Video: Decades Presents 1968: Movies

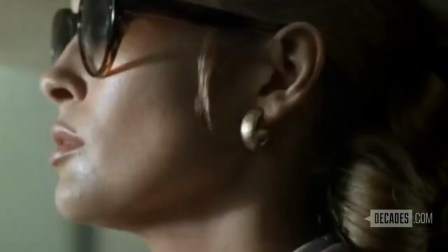2497s
Faye Dunaway plays the insurance investigator trying to catch him. It was a cat and mouse game between Vicki, the Faye Dunaway character, and the Steve McQueen character.
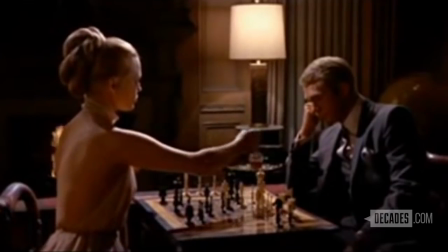2508s
The most famous scene, of course, was the chess match.
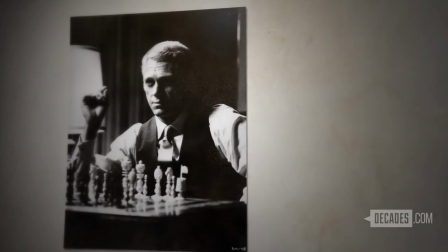2515s
She checkmates him during the game, but then he said, well, let's play a different game, and they kiss, and then the scene fades. But the question was, was she really bringing him to justice, or was she falling for his romantic advances?
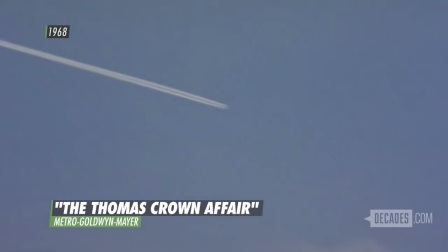2531s
In the end, he outsmarts her.
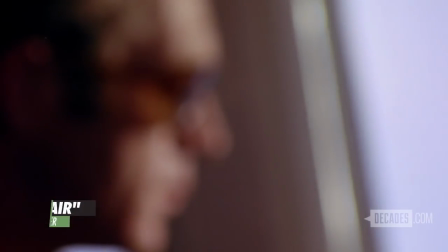2534s
The Thomas Crown Affair was the first Hollywood feature film where the hero commits a major crime and gets away with it. I remember we were worried that somebody was going to make trouble for us, but nobody seemed to notice at the time.
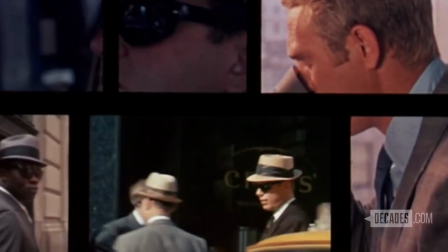2548s
The Thomas Crown Affair was also one of the first feature films to use split-screen techniques to show simultaneous events.
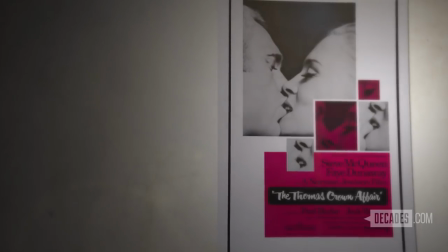2557s
It did moderately well at the box office, and reviews at the time were mixed.
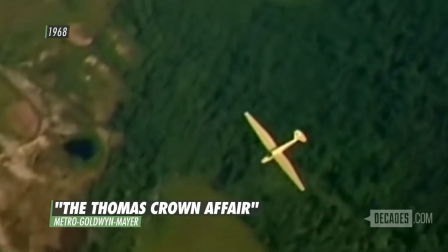2563s
But...
Run like a circle in a spiral.
It did win the Oscar for Best Original Song for Windmills of Your Mind.
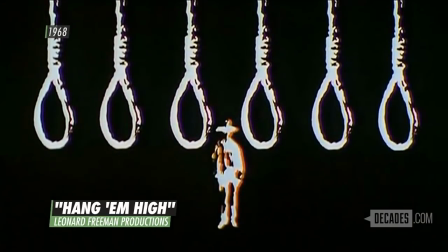2574s
While Steve McQueen was busy breathing fresh air into action films,
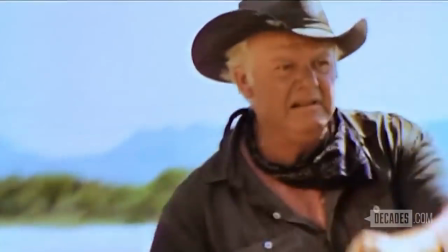2579s
Clint Eastwood was making waves of his own, revitalizing the Western.
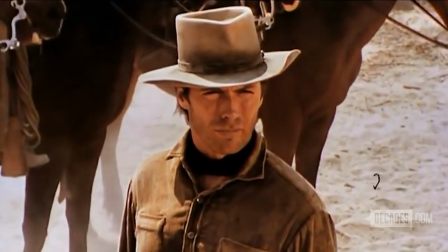2585s
Eastwood starred in 1968's Hang Em High, directed by Ted Post.
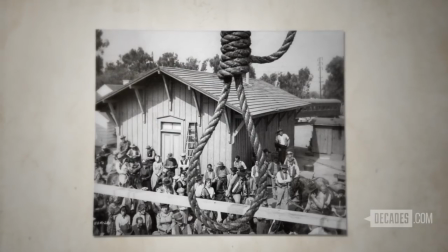2590s Hang Em.
It was one of the first so-called revisionist Westerns,
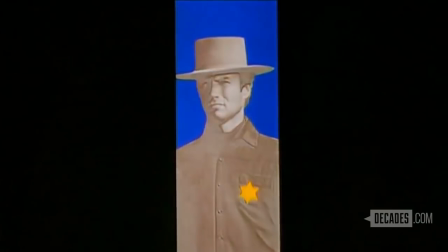2595s
which depict a morally ambiguous world where heroes can be outlaws and outlaws become heroes.
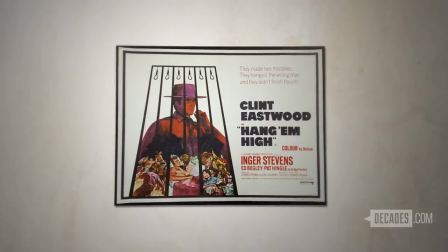2603s
Hang Em High was a huge hit, the biggest United Artists opening in history.
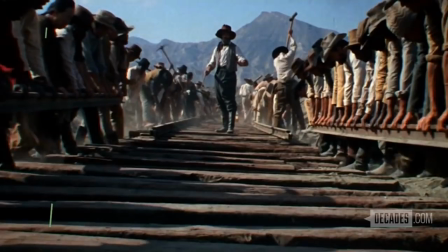2608s The railroad,
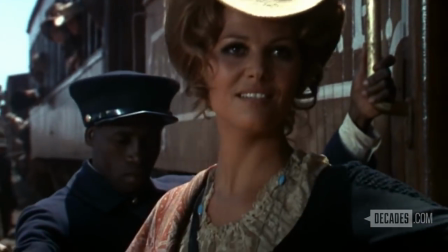2613s hometowns, a new life, and the promised land.
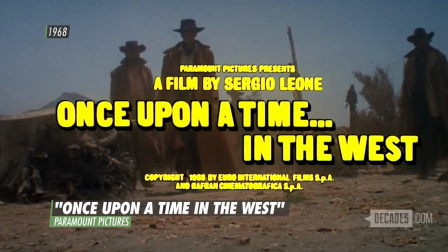2624s
Then there was Sergio Leone's 1968 epic Once Upon a Time in the West, an Americanized spaghetti western. What makes it so extraordinary is that it took the whole mythology of the West,
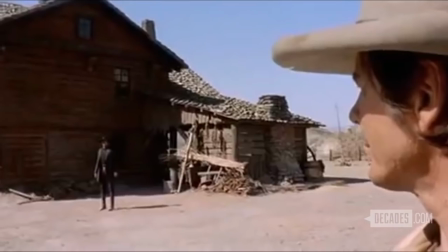2640s
the very clear morality of Westerns, and it upended it because the central character is the villain.
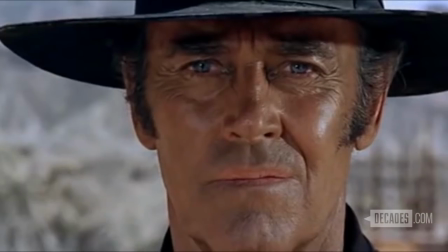2649s
And on top of that, he's played by Henry Fonda, who's an icon of American integrity. It gave the audience almost no clear rooting interests.
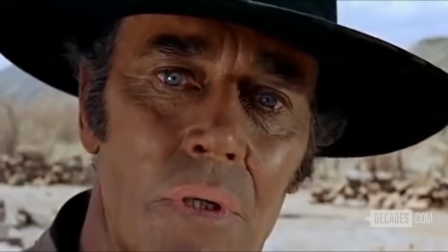2661s
It didn't have the usual, very identifiably good or evil archetypes. It was a film that was tailor-made for what was going on in the world in 1968,
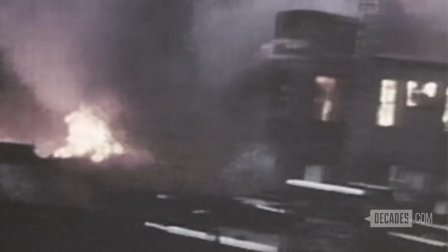2674s
when so many of the old received notions of law and order were caught the window.
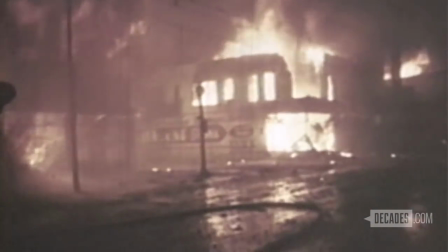2680s
It's a Western in which chaos reigns, and chaos was reigning in 1968.
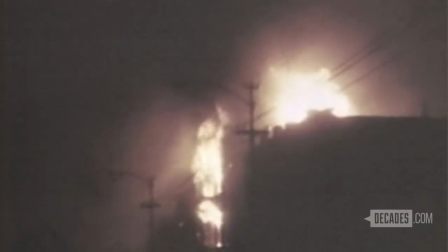2686s
Indeed, chaos reigned, forever altering the American landscape as
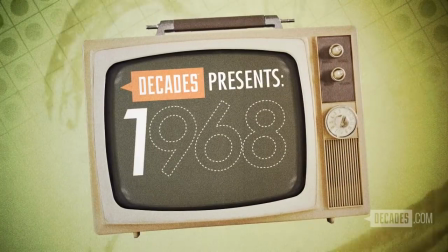the movie industry rapidly adjusted to the changes taking place in the world around it it continued to evolve and the 70s ushered in an era of film that would further push the boundaries and break new ground movies like the godfather and dirty harry movies like star wars and jaws movies that would never have been made without the movies of 1968 As we leave, one last look back at those groundbreaking masters of cinema.